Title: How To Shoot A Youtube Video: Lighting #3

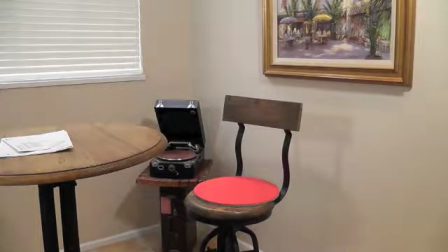4:16 I'm just turning on the key, and you can see it creates more of a shadow there, which I'm not really happy about.
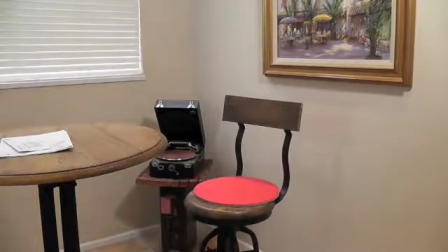4:25 So we're going to put that up and see if we can improve that as well. Or bring it in a little.
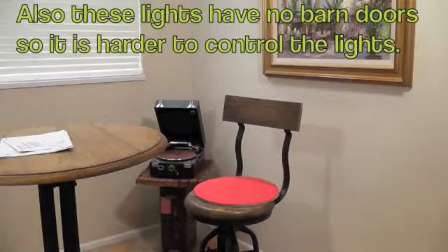4:40 It still creates a little bit of an odd shadow there, which I'm not happy about.
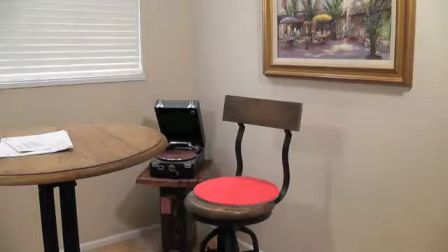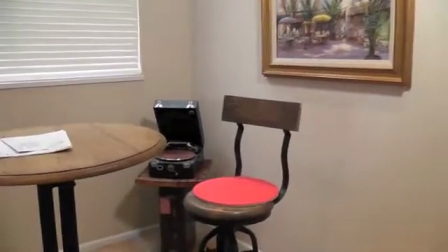4:51 Yes, I put my key light, which is just here to the right up to the ceiling and facing down, and you're getting a more interior light look.
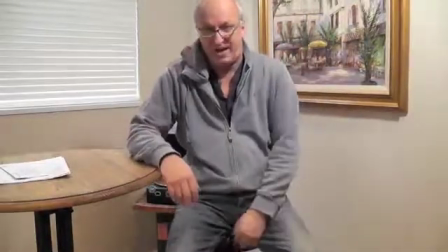5:00 So this is just with the one light actually, and the interior light's on, which I'll switch off.
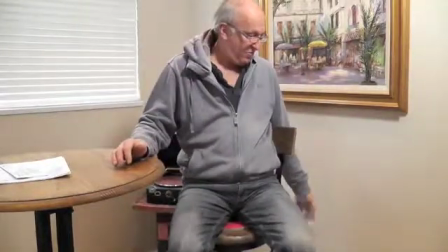5:08 See? And that's actually quite good because you've got the shadow down below here. It looks like a house light, so I mean you can get away with this shot.
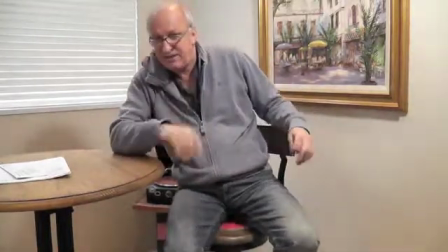5:15 One light. You put the fill in, you're going to get a back shadow in here. And that's the hard thing, is trying to remove those shadows and get them right for your shot.
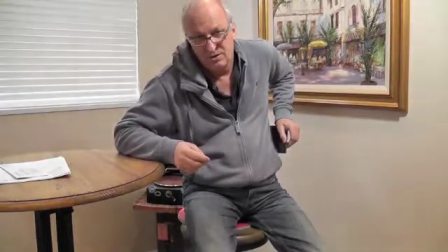5:24 And always, always, where is your source of light?
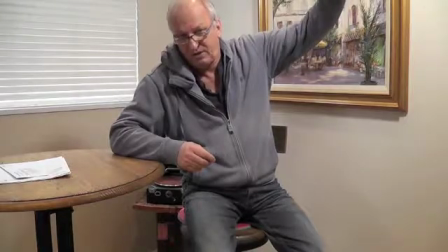5:29 Where is your key or source of light coming from? Where do you want it to come from?
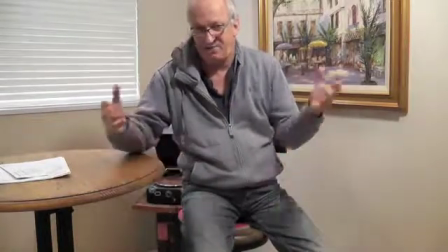5:35 Okay? And then from there, it's easy.
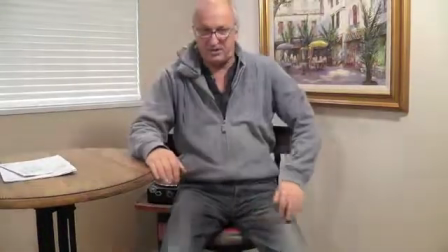5:40 This is with my key on, and you can see I create a little bit of a shadow behind me, but it's not bad.
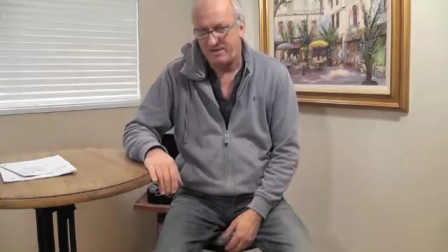5:47 I can move that light around and get that removed.
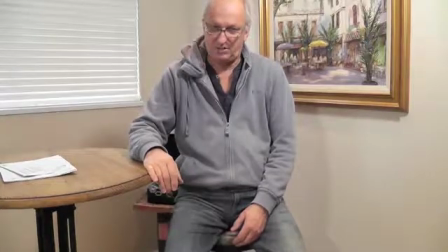5:52 So this is pretty good.
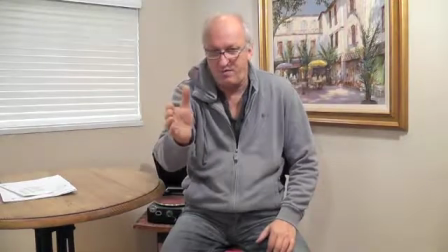5:55 I moved the fill light a little bit over this way, so it's more in line with me, and the key is just right here.
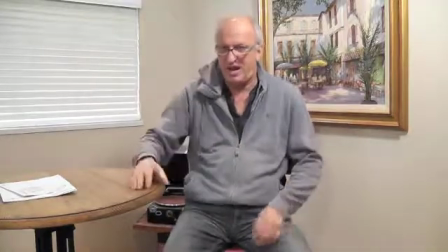6:03 So now you can see the shadows are pretty acceptable.
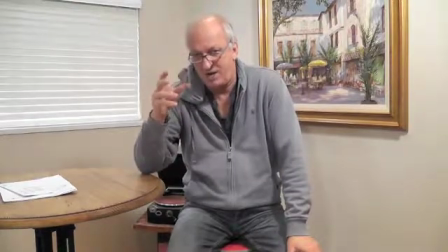6:06 And you know, you gotta shoot now with this light in your wide shot, and then come in and get your close-ups and that, and you'll be away. But this is just a general idea of lighting for small videos and beginners. And then, you know, later on you have lighting crews, and you move on to large lights and lighting crews, and you know, much bigger lighting setups with maybe 10 or 12 lights and things like that, which take 4 hours to set up. This is the fun side of it, where you can do it all on your own.